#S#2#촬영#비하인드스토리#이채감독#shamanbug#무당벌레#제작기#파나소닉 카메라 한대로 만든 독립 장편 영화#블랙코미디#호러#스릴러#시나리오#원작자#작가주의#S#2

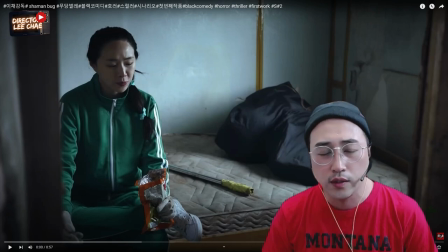[3:58]
왜냐면 이 캐릭터가 여자이면서도 여자 조폭 행세를 하는 그 역할 자체가, 그 연기 자체가 너무 힘들어가지고, 한 3명 정도 하차를 했다가, 마지막에 서포터스 들어오시는 이 배우. 근데 이 배우도 처음에 이제 성격 자체가 좀 내성적이었거든요.
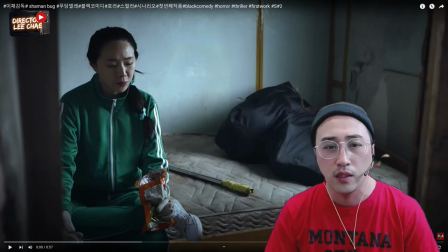[4:16]
연기 레슨하고, 리딩하고, 캐릭터하고, 시나리오 공부하면서, 그리고 이제 감독들하고 배우들하고 이제 친해지면서, 막둥이라는 캐릭터의 연기를 극치로 끌어올렸던, 그래서 이 캐릭터, 막둥이라는 역할 캐릭터를 너무나 잘 소화해낸 배우입니다.
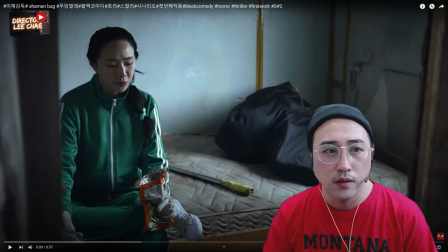[4:33]
이 배우를 생각하면 너무나 고맙고 감사하고요. 이 신이 끝나면은 이제 이 안에 있는 침대들이나 이런 이제 여기를 다 뜯어냈어요. 다 철거를 하고 이 안에 무당 미술톤이 들어가는데 다음 장면들을 보면 이제 아실 거예요.
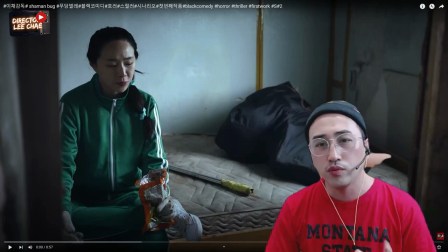[4:49]
이 공간이 어떻게 변했는지. 원래 이제 무당하고 무당집을 섭외를 하려고 했는데 제작비가 너무 없다 보니까 그래서 고민 끝에 제가 직접 미술톤을 만졌습니다. 의상 같은 경우도 이제 샤이먼 보고 무당벌레 처음에 시나리오를 썼을 때 이제 막둥이라는 캐릭터에 대한 코디,
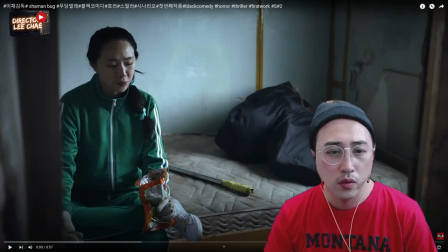[5:08]
그 다음에 헤어스타일, 그 다음에 신발, 그 다음에 이런 이제 쇠파이프, 장갑 이런 것들도 다 미술톤을 만들었고요. 돈을 빌려도 돈을 안 갚아가지고 공포감을 조성하는 이 장면 자체가 무섭기도 하고 삭막하기도 하고 더 험악하기도 한데,
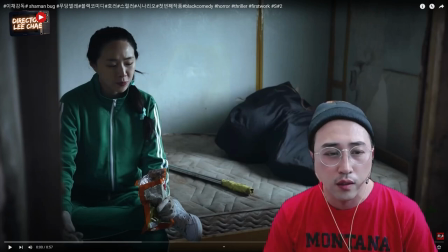[5:26]
막둥이가 좀 익숙했던 캐릭터를 부여하기 위해서 새우깡을 먹는 아주 자연스럽고 죄책감 없이 저지른다는 그런 느낌을 주기 위해서 소품 새우깡을 먹으면서 폭력적인 어떤 행동 양식을 구축을 한 겁니다. 그리고 이제 그 다음 장면을
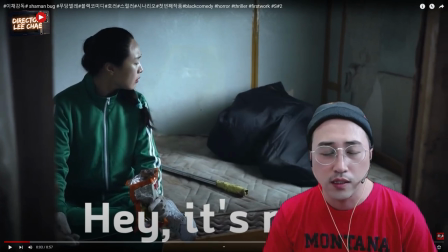[5:46]
보면 막 신음 소리를 내는데 NG가 났지만 그래도 그 중에서 그나마 공포감이면서도 살고자 싶어하는 그런 불안함, 어떤 그런 느낌들을 주기 위한 사운드를 찾아서 이렇게 편집을 한 겁니다.
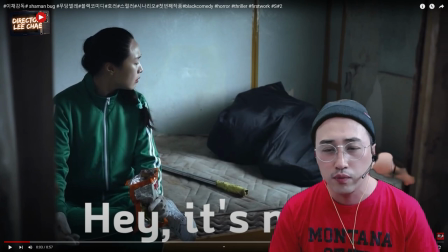[6:01]
유튜브에 올리는 샤이먼 보고 무당벌레 작품의 영화는 유튜브용입니다. 영화용으로 편집을 한 거는 아니에요. 그러니까 그런 거 참고해 주시면 좋겠고, 그리고 이제 그 다음 장면을 이렇게 보면 돈 안 갚으면 죽는 거야 개새끼야.
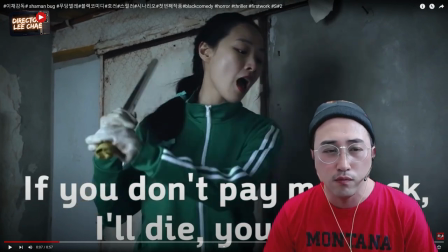[6:17]
여기 이제 이 막둥이 바로 뒤에 보면 문이 있잖아요. 이 문 밖으로 나가면은 이제 도둑들이 들어오는 그 집입니다. 그리고 이제 이 공간들이 아까도 말씀드렸지만 다 이제 무당집으로 미술톤을 잡아가지고 나중에 이제 바뀌죠. 미술톤을 잡기 전에 건달들, 조폭들,
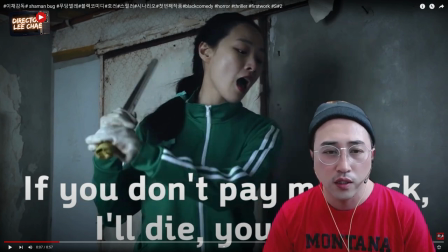[6:35]
무자비한 어떤 폭력적인 폭력성이 드러나는 그런 모습들을 담기 위해서 이 공간을 활용했다. 이렇게 생각하시면 되고요. 그리고 이제 막둥이가 이때 때리잖아요.
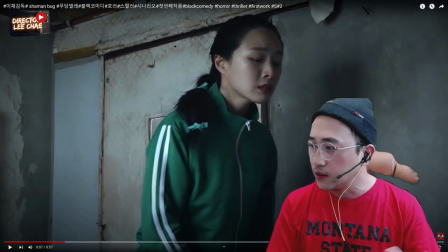[6:50]
때리는데 이제 밑에, 여기 밑에는 이불이 이렇게 쌓여 있어요. 그 이불 쌓여 있는 상태에서 이제 이불을 때리는 거예요. 하지만 사람들은 아까 그 인질 잡혀 있는 사람을 이렇게 쇠파이프로 때리는 그런 장면의 효과를 냈고, 때리는 이 효과 사운드에서 이제 이
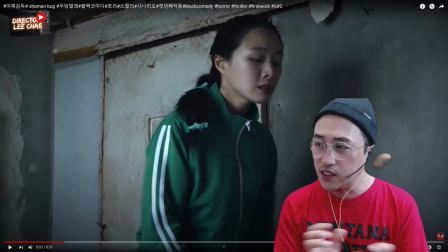[7:11]
현장 사운드하고 그다음 살짝 사운드 믹싱이 들어가서 이제 소리를 입혔습니다.
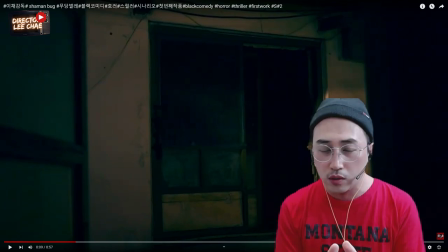[7:16]
그 다음에 이렇게 보면 이제 샤이먼 보고 무당벌레 나오는 조폭들 중에 꼽사리라는 캐릭터인데 이제 환자복을 입고 있죠.
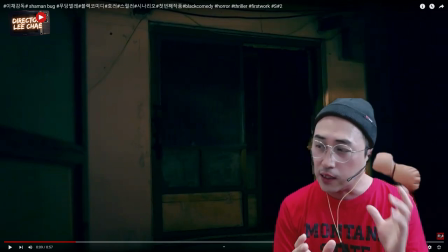[7:24]
조폭들하고 싸우다가 머리를 맞아가지고 정신이 오락가락해요. 근데 일처리는 되게 잘하는데 바보, 영구 뭐 이런 느낌의 정신이 오락가락하는 환자예요. 그렇지만 일처리만큼은 아주 깔끔하게 잘한다는 그런 인정을 받는 미친놈이죠.
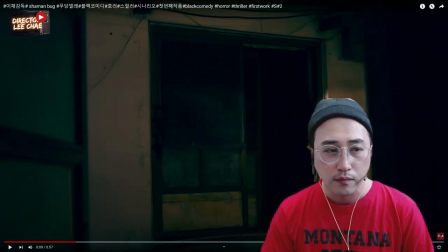[7:43]
그리고 이 공간 자체는 이제 밤인데 이게 지금 장면이 색보정이 살짝 들어간 건데요. 이 공간이 로키가 김포인데, 김포에서 찍었을 때 이제 이 집을 이제 두 달간 빌렸고요. 촬영하기 위해서.